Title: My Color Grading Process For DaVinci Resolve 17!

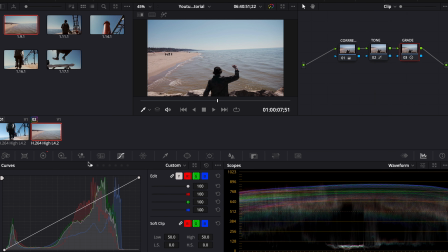4:04 And then we're going to go back over to curves, and you can see here at the top of the curves where it says curves, there's all of these different dots. We have hue versus hue, hue versus sat, hue versus loom, loom versus sat, sat versus sat, and sat versus loom. So I don't use all of these all the time. It depends on the clip.
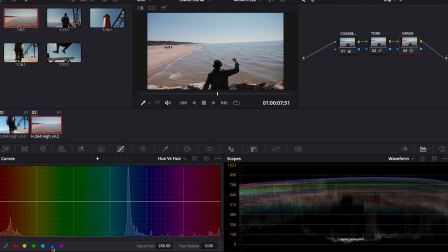4:24 But for now I'm going to come into hue versus hue, and I'm going to come down here to these little dots and click on the blue and teal one, and then just adjust my blues. So I'm going to push my blues a little bit more towards teal.
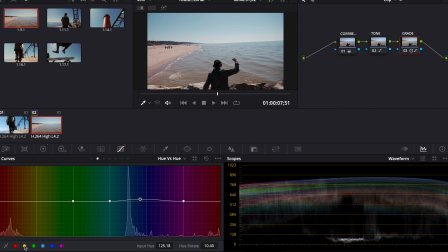4:40 And then I'm going to select my yellows, because I think that's where the sand will fall, and try to change that and push that a little bit warmer so we get a little bit of color contrast here. Not too far. I want it to look real still. So
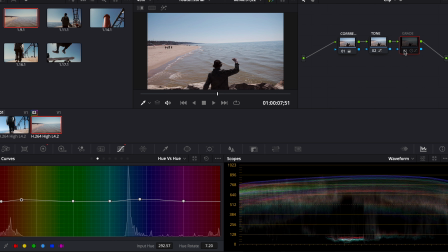5:00 somewhere in there is looking pretty good to me. So if I turn this off and back on, you see we're just making really, really minor adjustments. And then I'm going to hop over to the hue versus saturation and do the exact same thing. I'm going to select the blues here, and I'm going to pull the blues down a little bit.
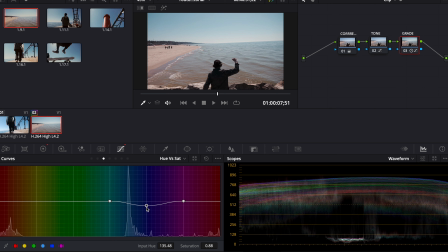5:20 They're just looking a little bit too punchy for me, so I like that right there. And I'm going to select the reds and yellows for that sand again, and just kind of tweak that. I'm thinking about actually bumping it a little bit in saturation.
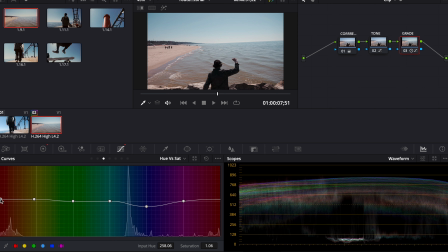5:37 That'll also affect our skin tones a little bit, so I don't want to do it too much. Somewhere in there is looking pretty good to me. So again, we turn this node off. That's before, that's after. Super minor adjustments. I made the blues a little more teal. This is just fine-tuning stuff, basically. So really at that point, I mean, that's kind of how I would leave it.
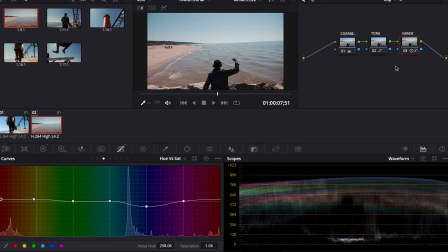5:58 Here's our before, here's our after with just this node. Let's see here. Here's our before of the clip, and then here is our after. So this is a very basic grade, mostly just kind of adjusting the colors that are already there. Color grading isn't about adding in new colors. That's not what color grading is at all, and it's not about resurrecting bad footage. I said that in my last color grading video. You have to get stuff right in camera first. So one of the most important things is going to be your white balance. Unless you're shooting raw video and you can change that in post, you have to get that nailed in camera. Otherwise, it's going to be baked into your footage, and you're not going to be able to change that. The other thing is exposure. Unless your camera has really good dynamic range, mine doesn't have amazing. I don't shoot in log because it doesn't have 10-bit video, so it doesn't look super good. So I have to shoot in Rec 709, and that doesn't give me super good dynamic range. So I really have to choose what I want to expose in camera. And as long as you get white balance and exposure correct in camera, you should be off to the races as far as your color grade goes. And really, guys, like I said before, I like a pretty natural look. I don't like super pumped up oranges and teals. That looks really amateur in my opinion. So this is kind of where I would leave it, honestly. I really like this look. I think it looks really nice. Looks pretty natural, very similar to what it looked like on that day, what I actually saw with my eyes. It just has a little more punch. The only other thing I would do is I might come back to the tone and over to the primaries,
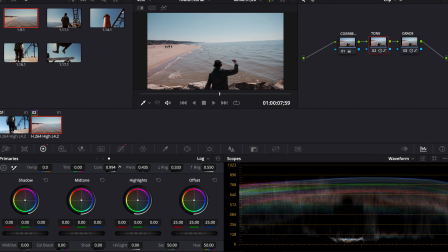7:35 and I think I would just add maybe a little bit more contrast. Not a ton.
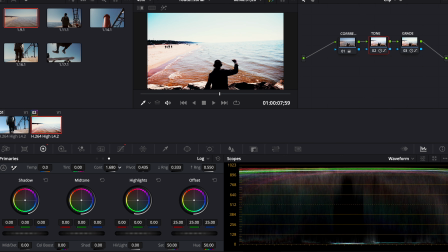7:40 So you don't want to go too far because then this will happen and it'll look like a 2000 Instagram filter.
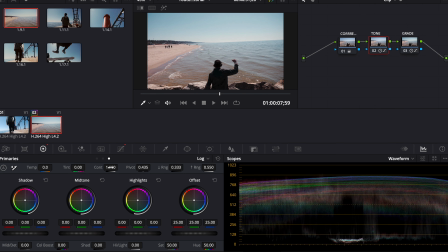7:47 So I'm just going to add a little bit more, just right in there. See, that's not a huge adjustment. And our waveform is still looking good, so we're not crushing blacks, we're not blowing out the whites. And that is a big goal with color grading, is to make sure you're not blowing out anything. And really, guys, that's kind of it. That's kind of where I would leave this clip. I really, really enjoy color grading, and it's become a huge part of my filmmaking process now.